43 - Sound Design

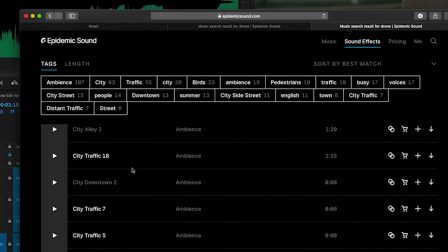And you can see there's so much city ambience.
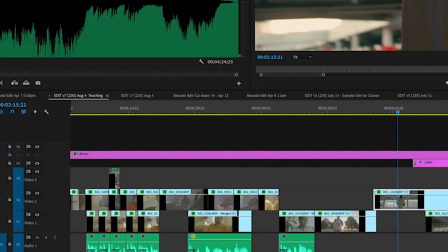Luckily, I've already gone through this ahead of time, and I've found a few pieces of city ambience.
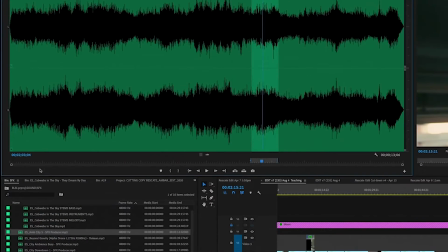Let's hear a few of these.
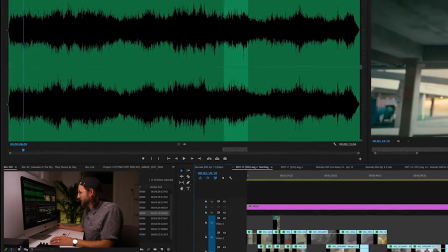That's cool, but our first shot of Julian, he's under this car garage type of thing,
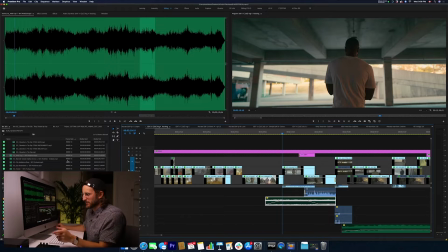so I don't think actually that type of music will help. Let's see what else we got here.
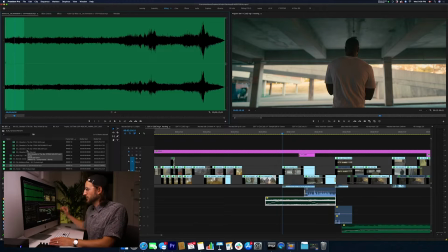Okay, I could work with this. This is a bit more realistic to someone underneath a car garage. Let's just take this clip clip in. Let me just drop it in here.
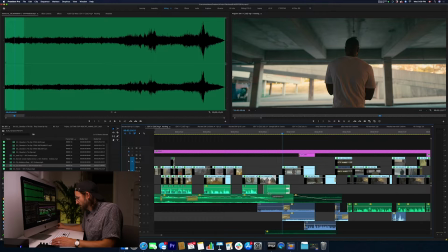Okay, so that's the beginning. Probably, I'm looking at Natasha's music, fades down here.
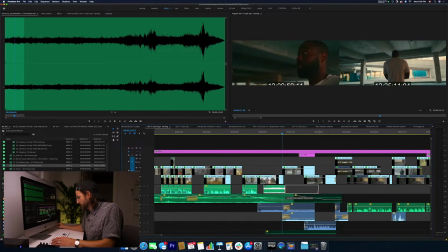I'm just gonna bring this over and quickly do a pen tool here.
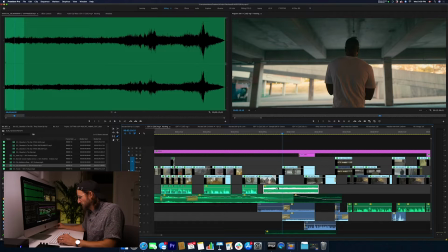So I'm kind of doing a cross dissolve between these two moments. If you're hearing clicking in the background, it's because we're a documentary shop and Mikey's over there editing some films right now. So you might hear his mouse in the background. You might hear his mouse in the background. All right, so here we are with Natasha shot.
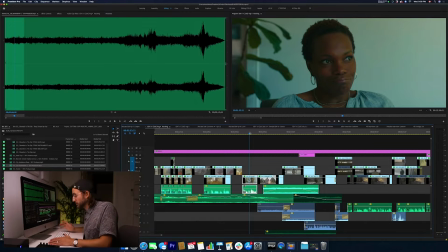Let's rewatch this now with just a little bit of city ambience added in there to help go into Julian's scene.
Never really thinking that there could be a different way.
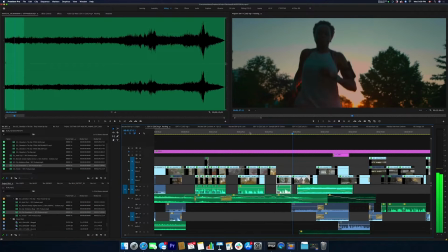Just gonna full screen it for us here.
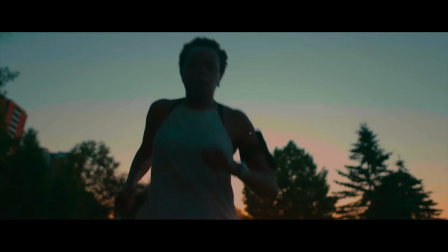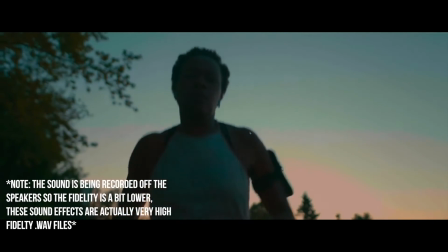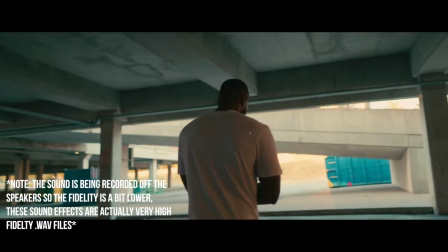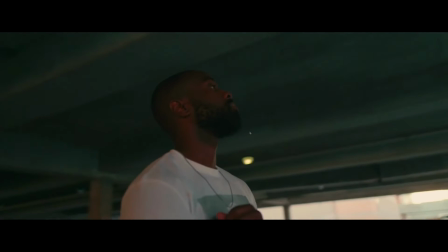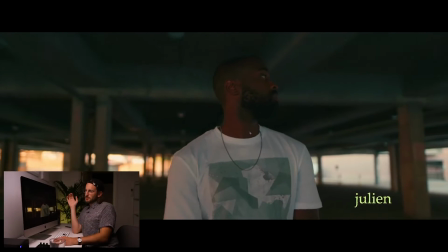It was 6 a.m.
I'll let it play, Nobody sorry.
In this parking lot.
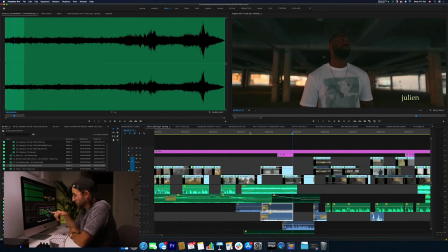So there's a little bit of sound design. And what's cool too is there was actually some police sirens in there. And Julian, he goes on here to talk about this whole moment he had in his life with the police when he was young and how, I won't give it away, you'll have to watch the film.
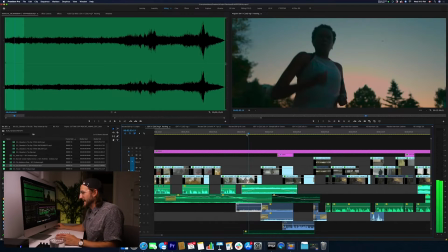But what's great is this not only makes Natasha's scene here seem a little less boring because you're suddenly hearing police, it's telling us that we're going somewhere. It's the sound bridge technique I always talk about.
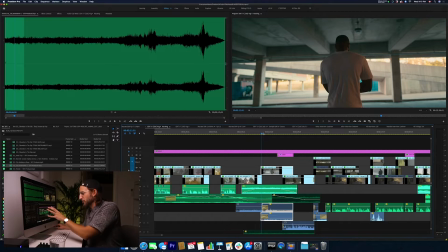But it does help not only bridge these scenes, but give a bit more life to this shot with Julian,
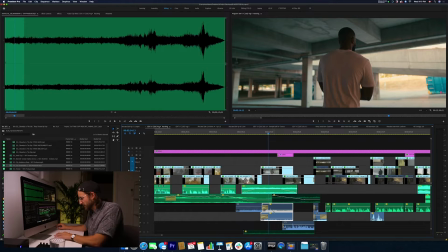because the actual location sound effects that we have down here, these blue ones, they weren't that exciting.
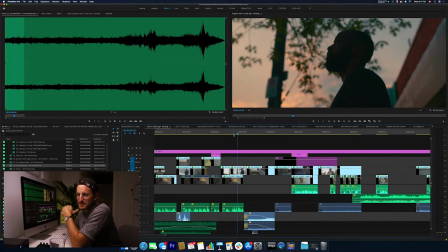So just adding a little bit of ambience helps. So right there, that's sync ambient sound design. But when do you want to add emotive sound design? Well, I can't tell you a rule when you want to do that, but you'll just kind of know when you need something to help enhance what someone was feeling.
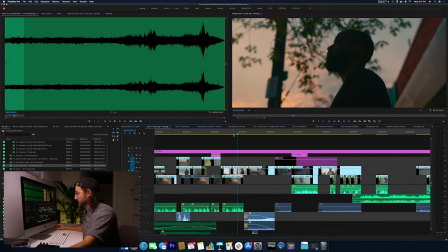And usually that's a bit later on once we've met a character. So we've just gone through Julian's whole story here.
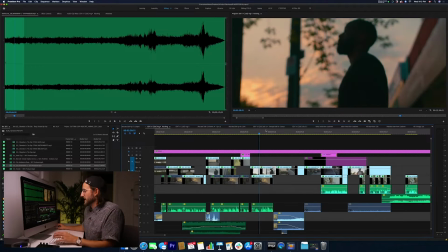I don't want to give it away because we're in the rough cut stage. I can't show everything right now. But here's the final little moment in his scene.
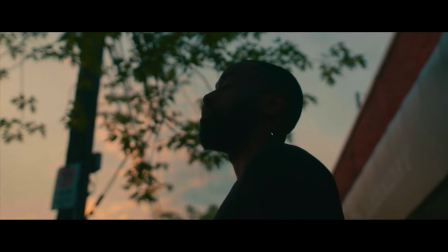I'm outside what they think should be normal.
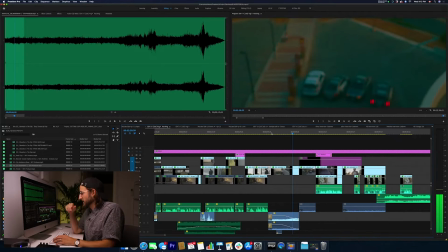Zoom out here so you can see the time frame. All we have is the sync sound. And this was actually a kind of an interesting moment where we were filming him. We actually saw these police and he'd just been talking about the police. So it was a shot that really worked for us.
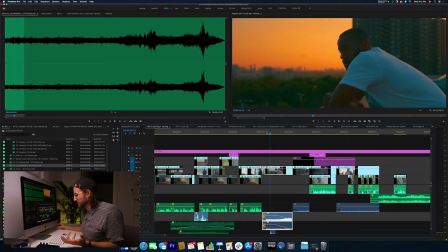But to be honest, this shot feels a bit empty and it needs a bit more.
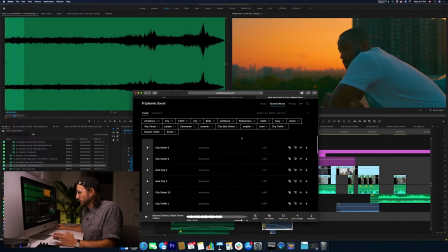And so what I'm gonna do is I'm gonna run back over here to Epidemic Sound. And this is what I would normally do is, one thing I found they have is if you type in drones, I'm not talking about Mavic drones here, just actual drones. They have this incredible list of these weird kind of just
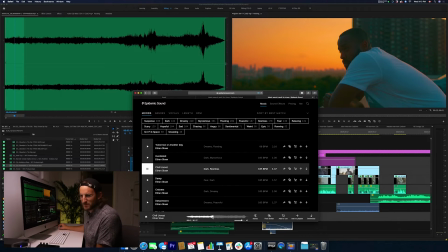droney music. So I'm not going to use that one. I don't like that, but let me look for some other stuff here. What do we got? Crystal Clique, Gamma
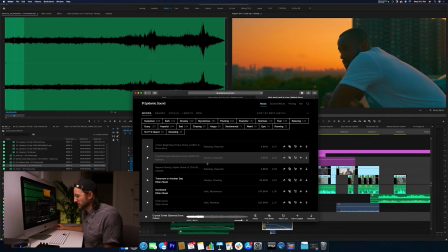Drone. Okay, that's getting a bit closer, but it's still a bit too sci-fi. Let me see this.